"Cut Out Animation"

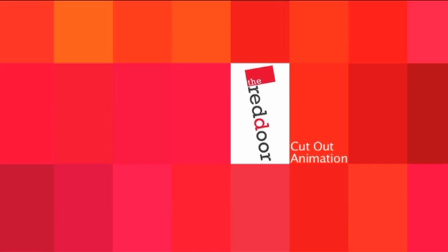Hello and welcome to the second in our series of techniques of the week, and this week we're looking at cutout animation.
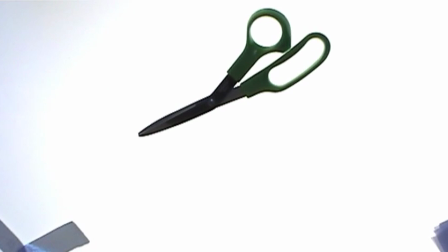If you want to have a go yourself, all you will need are a pair of scissors, some card, a pencil.
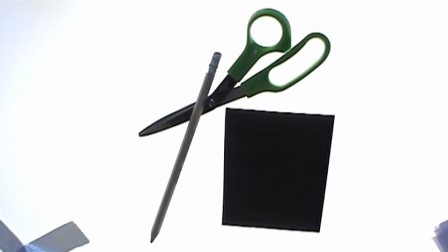Okay, so the first thing we're going to be doing is taping or marking out our working area.
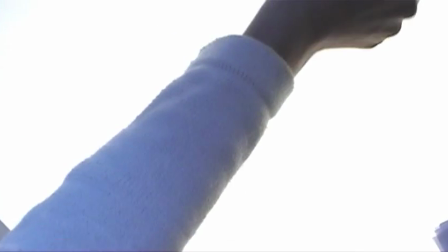I'm working on a light box, and what this does mean is that all of the shapes that we're cutting out,
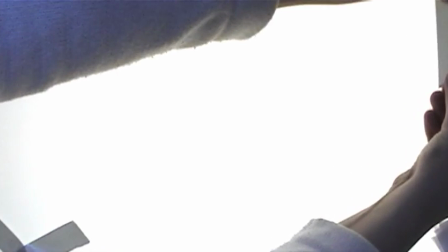I'm using black card, and they're going to appear very much as silhouettes.
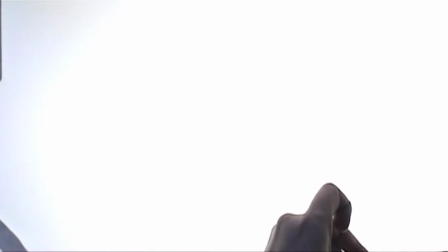Now, cutout animation does not have to be based around silhouettes, but it's a nice stylistic choice.
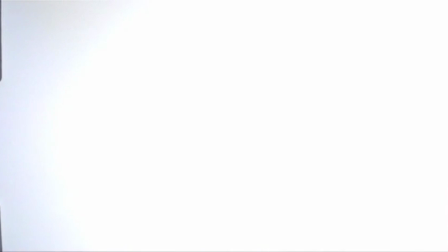The next thing we're going to do is cut out some initial shapes to use in our cutout animation.
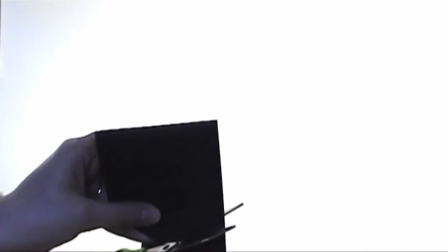And we're going to start by creating this circle and simply moving it around the frame.
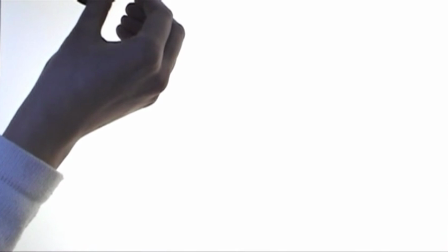Every time we've got a new position for this shape, this simple circle or ball,
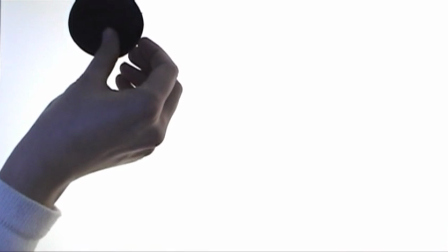we're going to be taking a frame on the computer, taking a quick snapshot.
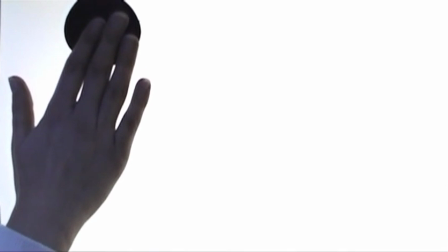And all of these snapshots, all of these frames will eventually build up to produce your animation.
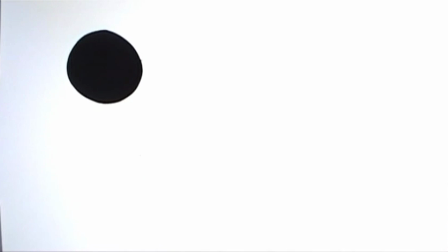Now, as we mentioned in the last technique of the week, there are 25 frames in a second.
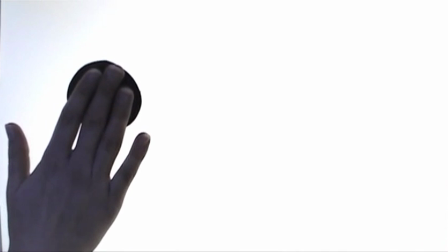And remember, really important rule,
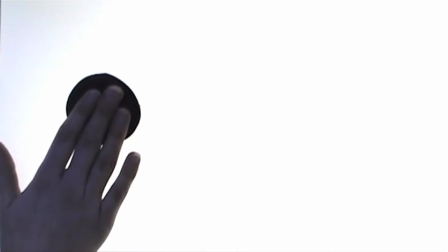the bigger the movements that you make in between the frames, the faster the movement will appear.
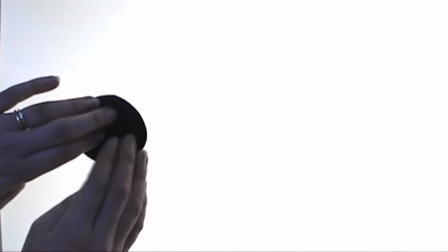Okay, so we've got this cutout shape, this cutout ball, but it's a cutout.
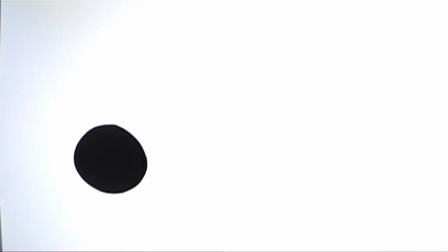We can't change it other than cutting sections off it.
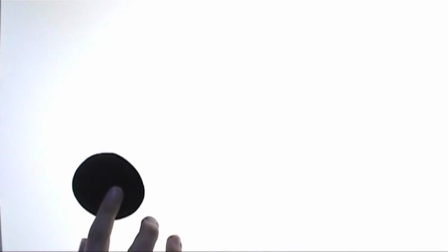Now, because I want to use this ball later on in the animation for quite a majority of this action actually, we need to make sure that we don't start cutting into this shape.
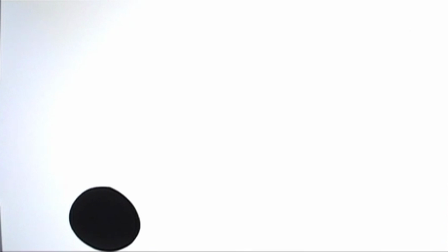We want to add some extra squashed and stretched versions of this ball.
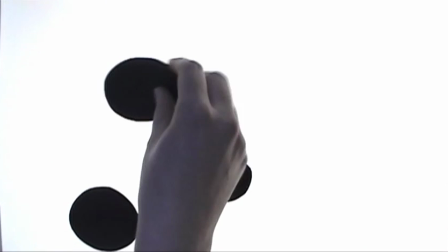And the reason we want to do that is because right now we're coming to the bottom of the frame and we want the ball to appear as if it's bouncing.
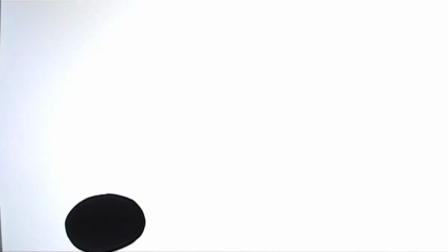And if it was a rubber ball, when it hit a surface, it would squash. When it took off again, to finish off a nice bouncing motion, it would stretch.
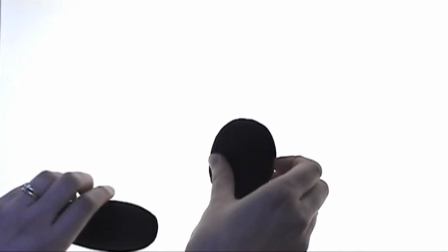So we need to add some extra shapes in. We need to replace this ball with a squashed shape.
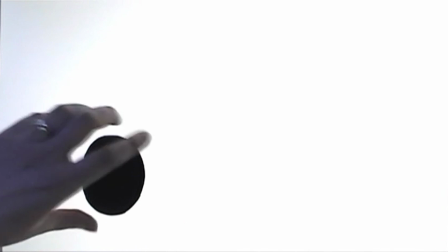So what we're doing in effect is we are creating replacements.
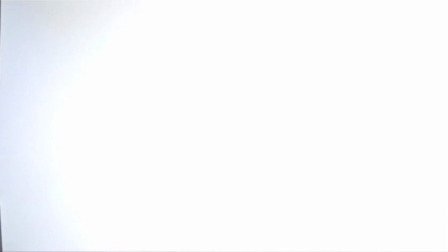And as the bounce continues, you can see we'll use the squash and stretch replacement pieces to continue the animation,
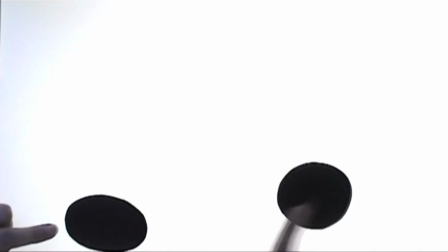to add a little bit of movement so it's not so static, it's not so controlled.
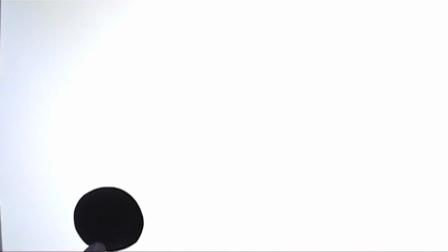And the rest state of our squashy ball is just this circle that we've used previously. Now we want this ball to be a bit more interesting, so what I'm going to do, because I'm a character animator, I'm going to create a new character using the ball as the body,
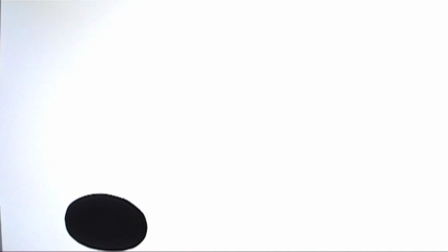the main body of our character. A very quick, simple way of turning any shape into a character is to add eyes. Eyes are a really beneficial feature on the face and they can be very, very expressive. It's always nice to add in a blink when a character is turning its head or shifting its gaze.
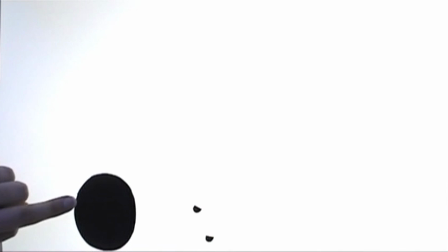And blinks can be done in a number of different ways.
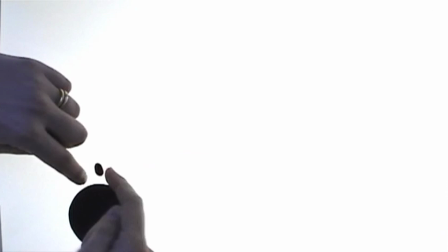You can either draw a line to indicate a closed eye and then draw the open eye normally.
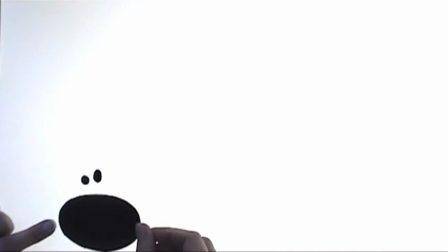Or what you can do, and what we're doing here,
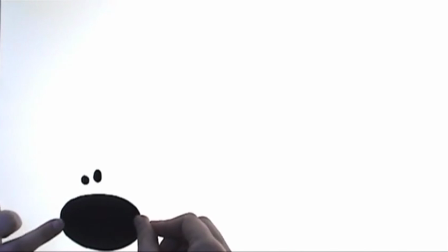is we're just going to take these nice round eyes that we've created away, out of the frame.
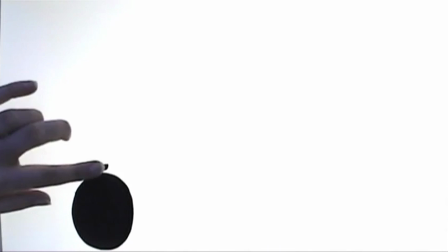When there's no eye there, for a frame, it'll appear as if the eye's actually closed rather than it's just disappeared.
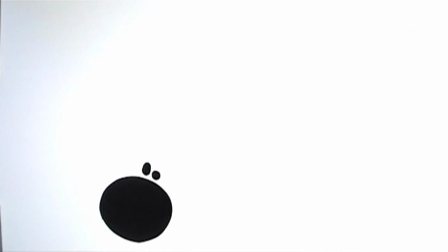It won't look like it's just disappeared, it'll look like it's closed. We're also going to be adding in half eyelids.
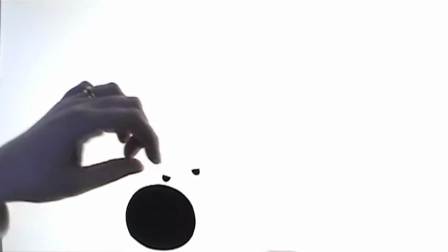The reason we do this is to slow the blink down. A one frame blink absolutely has its uses, but it's pretty quick,
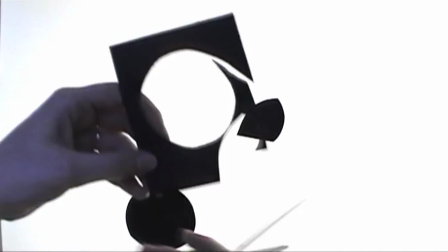and I want this character to appear a little bit more considered and a little bit less fretful.